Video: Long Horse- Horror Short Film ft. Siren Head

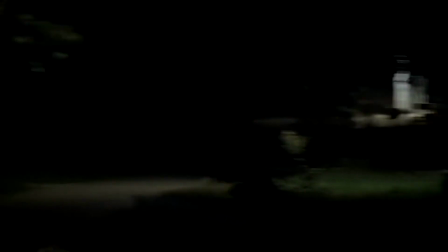[2:42] Stop right there! This is the police. Put down any weapons you may have and stay right there with your hands up.
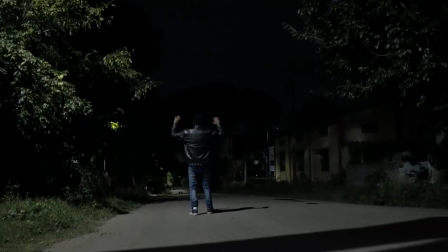[2:51] Sir, please do not move. I want you to stay right there, right where you are.
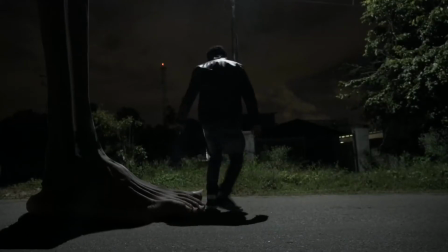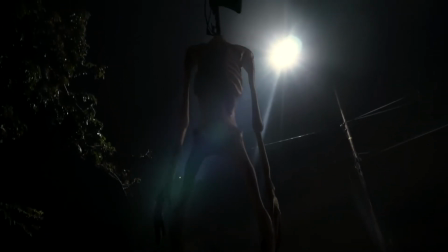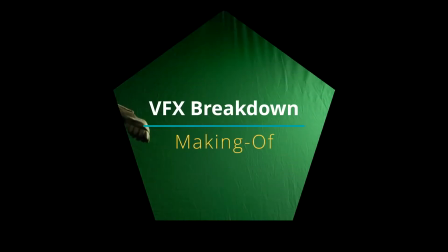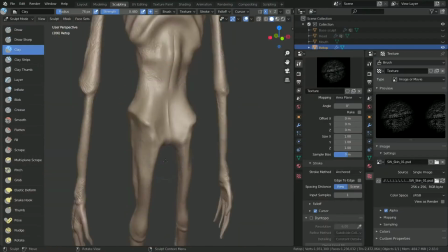Hey guys, I hope you liked this short film. I want to show you a little bit of the behind the scenes and how I did some of the VFX in this video. But first, I want to thank Dashlane, the password manager, for sponsoring this video. If you're someone who has a lot of different accounts with multiple websites and you have a hard time remembering and storing your passwords, or you just use the same or similar passwords for each, you should consider using a password manager.
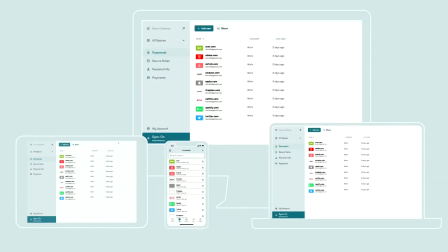[4:01]
Dashlane is a desktop and mobile app that manages all your passwords, so you don't have to keep track of each one.
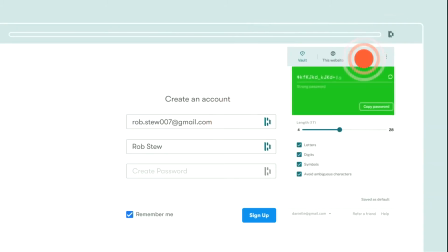[4:07]
It makes sure every password is long, complicated and secure,
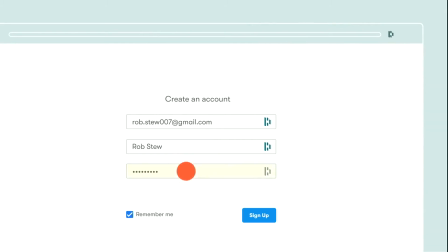[4:10]
and it has a secure autofill feature that makes it really easy when you're filling out a form or signing up for a new account.
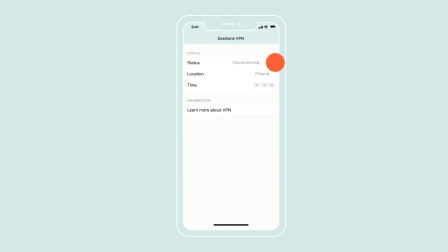[4:17]
It also has a VPN to prevent anyone from tracking you, and it lets you access content anywhere in the world.
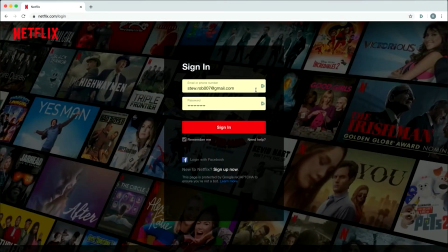[4:24]
Dashlane is completely free on your first device, so head over to
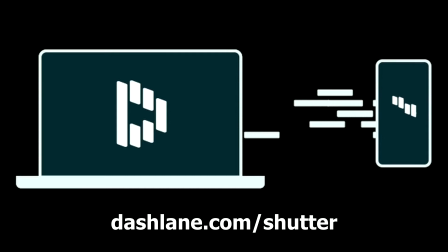[4:28]
dashlane.com/shutter and give it a try, and if you like it, you can use my promo code SHUTTER to get 40% off to upgrade to premium.
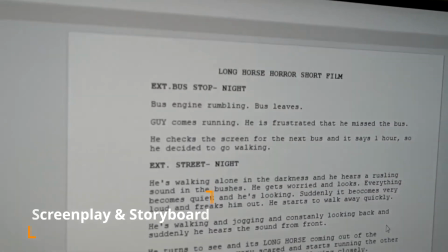[4:35]
Alright, now back to the making of. The first step was to create a screenplay and a storyboard for the film.
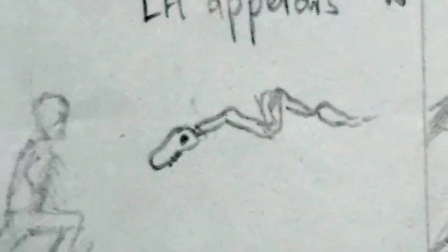[4:41]
This might seem unnecessary for a lot of people, but I find it extremely useful to have a storyboard while filming,
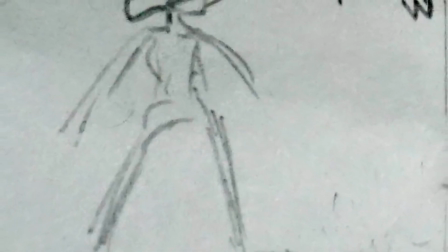[4:48]
especially since our videos always involve a lot of CGI and VFX. The next step was to film the video.
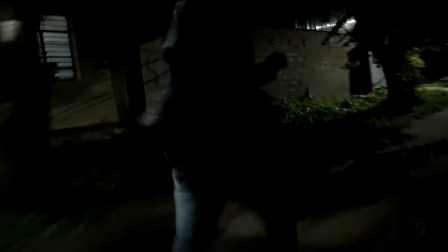[4:55]
We found this really spooky street with no houses or traffic, and it had a lot of trees, so it was perfect for what we were going for.
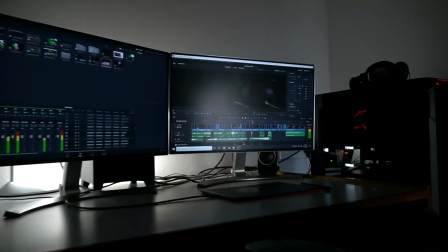[5:02]
Once we got all the footage we needed, I started working on the VFX. I needed to create a 3D model of Longhorse, so I sculpted it in Blender.
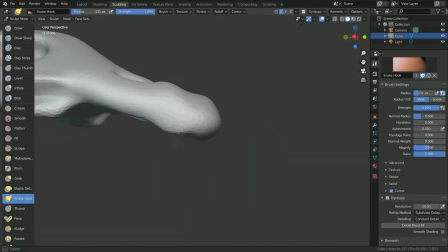[5:11]
It basically starts with a sphere, and I push and pull it around with different kinds of brushes until I have the basic shape of the skull.
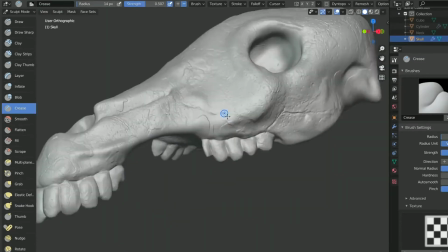[5:18]
Then I sculpted in all the little details. I did the same thing for its super long neck.
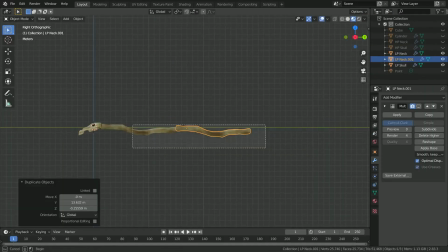[5:24]
I created one piece with just a few joints and then cloned it a bunch of times to make it very long.
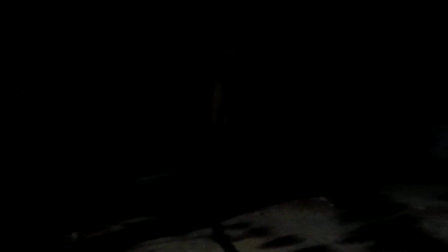[5:29]
The next step was to animate Longhorse and render it out. After that, I started compositing all the layers back in After Effects.
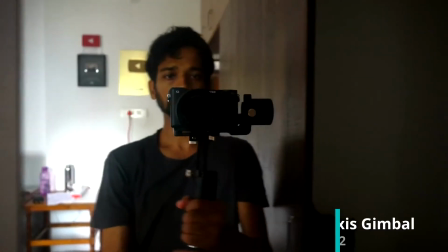[5:36]
Since we shot the video in very low light, I shot it on a gimbal stabilizer to get the footage looking as smooth as possible.
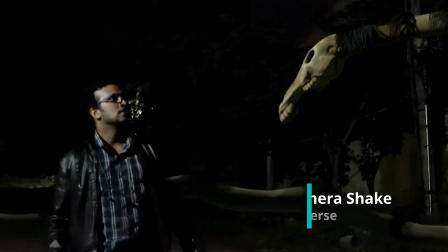[5:44]
Once I added all the VFX, I added some digital camera shake using the camera shake plugin that comes with Red Giant Universe.
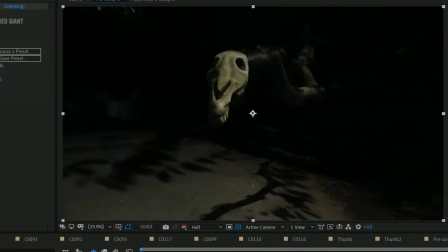[5:52]
This tool creates very complex shake patterns and has a bunch of great presets,
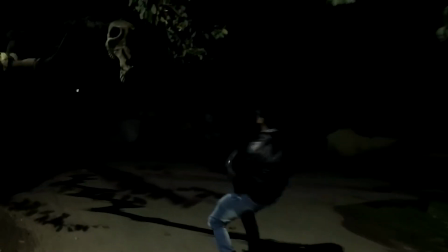[5:58]
so the fake camera shake is a lot more realistic than most other methods. For the shot of Sirenhead's foot, I wanted it to look very realistic.
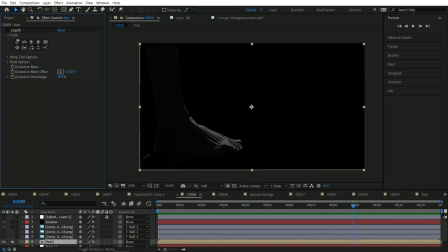[6:05]
So I filmed my own foot and distorted it to make it look monstrous.
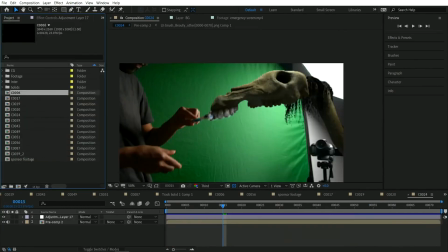[6:10]
Once all the VFX was complete, I started working on the sound design in DaVinci Resolve.
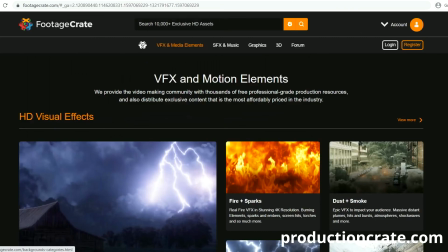[6:15]
I used a ton of amazing horror sound effects and soundtracks from Production Crate. Off late, it has become my favorite place for getting VFX stock footage and sound effects.
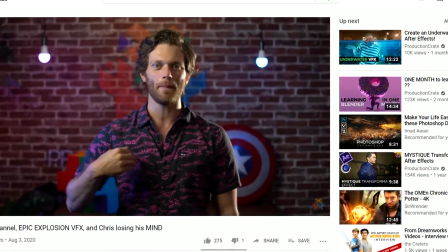[6:23]
Also, shout out to Chris Kelly from Production Crate for doing the police voiceover. Alright guys, that's it for this video.
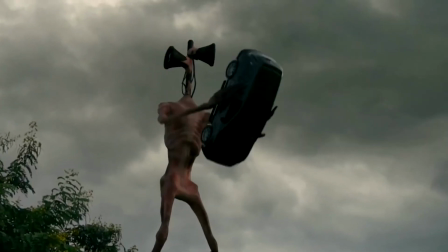[6:29]
If you've got ideas for a next video, leave a comment and tell me what it is. If you're new here, check out our previous videos and consider subscribing.
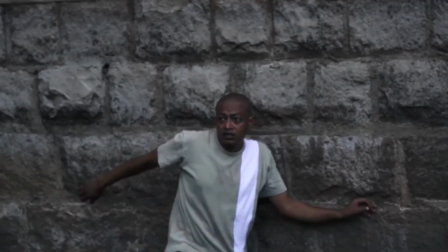[6:37]
And I'll